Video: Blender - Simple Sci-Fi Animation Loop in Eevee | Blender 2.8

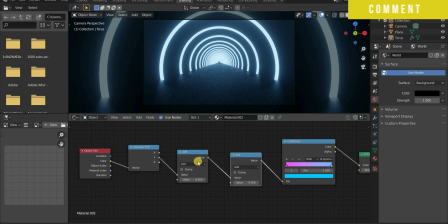Press shift plus D to duplicate the math node and plug it between them and change this math node to multiply when this
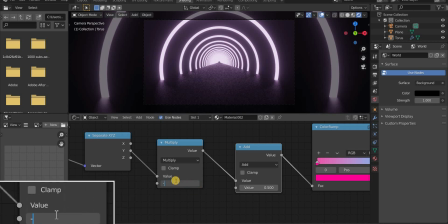multiply math node value is zero the color will be white and when it is minus one the color will be pink which is the first color of the color ramp node and when it is one the color will be blue which is the second color of the color ramp node by playing with these values
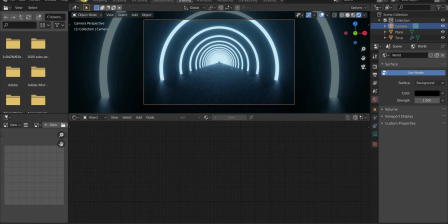we are going to do our animation now let's get to our layout tab and animate our camera
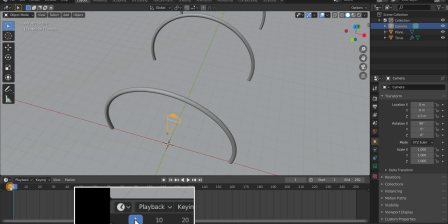select the camera go to frame 0 and insert a keyframe in the location of the camera
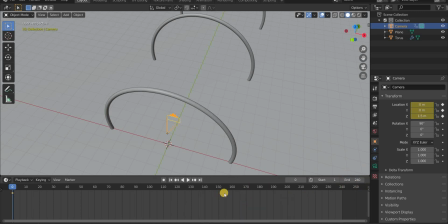and also change total frames to 240 frames so the mathematics we are going to use will be easy to understand now
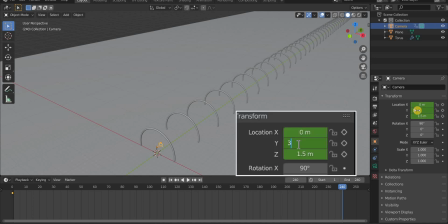go to 240th frame and give a y value of 30 as we gave the array value to
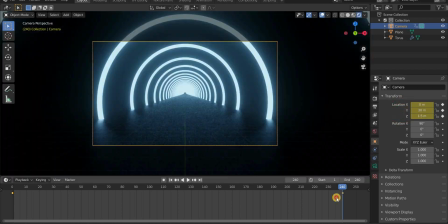minus 30 but as you can see it is not like where it is started
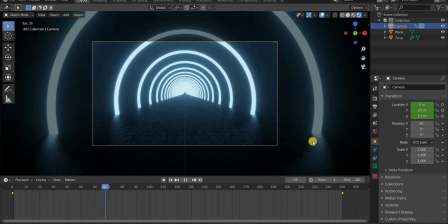so it will not be a perfect loop and so we have to change its position manually at
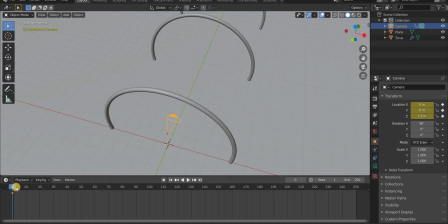the starting point the camera is in the center of the torus but at the 240th frame it
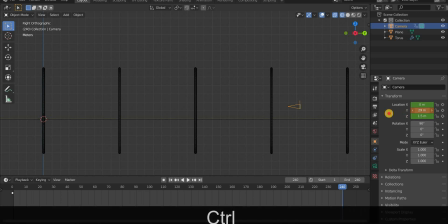is not so move the camera in y-axis by pressing ctrl key so that it snaps to the center line of torus now you can see the camera is in the center line of the torus.
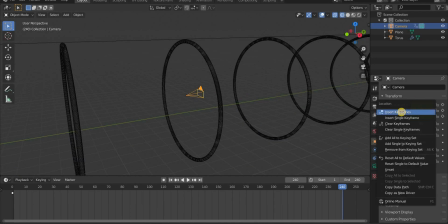So now insert a keyframe at the 240th frame.
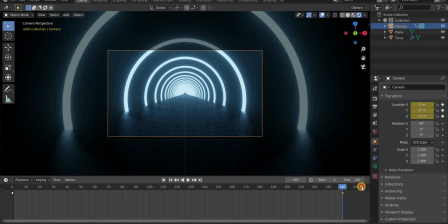So now it will be a loop animation. And now let's add animation to the torus.
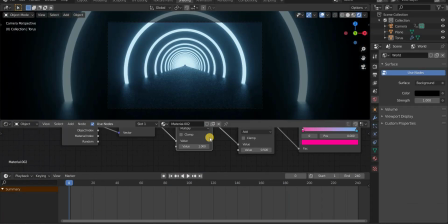Go to the shading tab. Select the multiply node and also the torus.
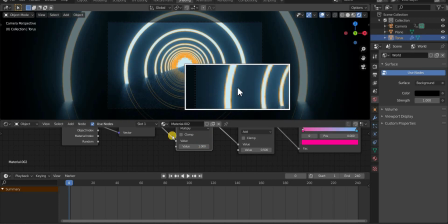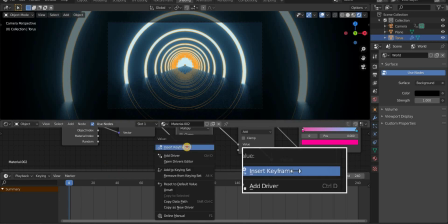With value 1, insert a keyframe at frame 0.
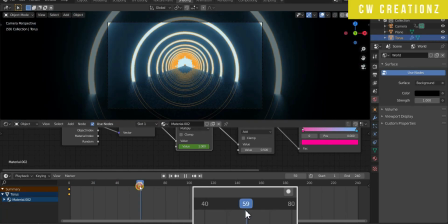And also insert to keyframe at frame 59 with value 1.
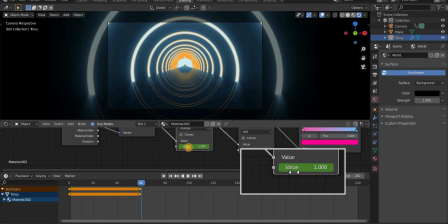And now go to frame 60 and change the value to minus 1 and add a keyframe in frame 60.
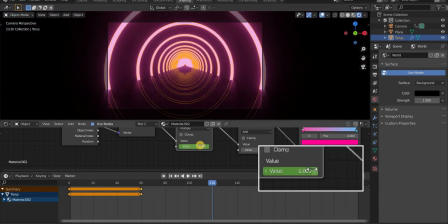And also in frame 119. Repeat the same process up to 240 frames. Go to 120th frame and change the value to 1 and add a keyframe and also add a keyframe at frame frame 179 with value 1.
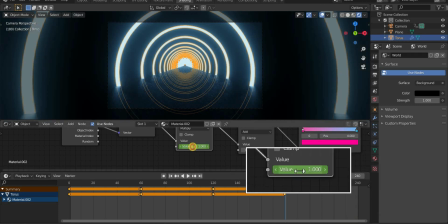And go to 180th frame and change the value to minus 1 and add a keyframe.
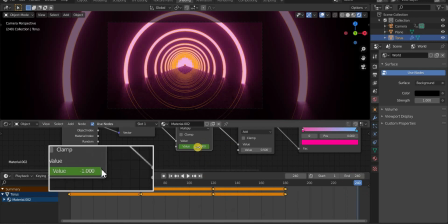And also add a keyframe at frame 240 with the same value. The animation of the torus is done.
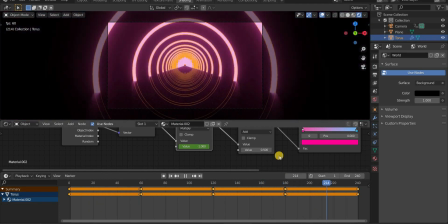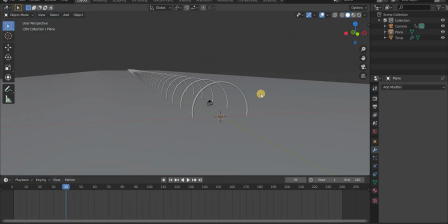Now go to the layout tab and go to rendered view.
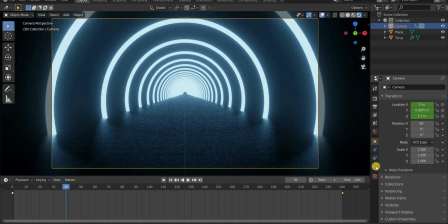Now select a camera and go to the camera icon. and change the focal length of the camera to
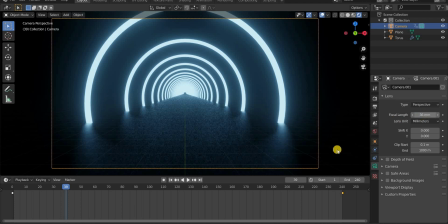36 millimeters this gives a wide look for the loop animation and finally go to the scene settings and go the color management and that change the look to medium high contrast change
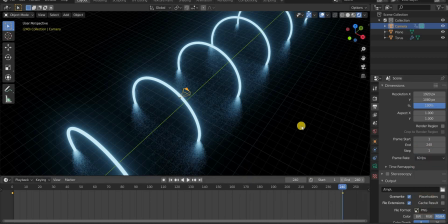the animation to 60 fps from 24 fps so that the animation will be faster and smoother we
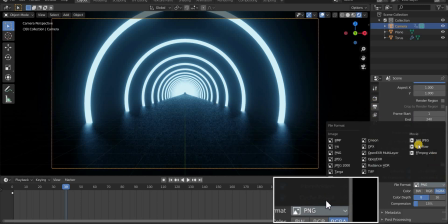are going to render this in ev i usually export my animation in avi raw
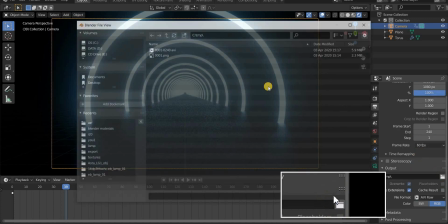and select the destination to render once
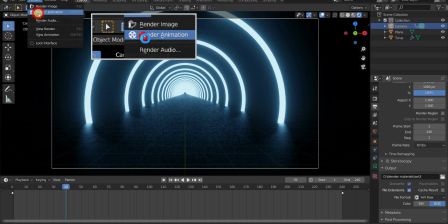you choose your destination go to render and click render animation so that's all for today guys thanks for
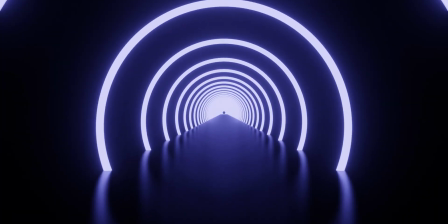watching this video please leave a like or comment and don't forget to subscribe CW Creations this is Arjun signing off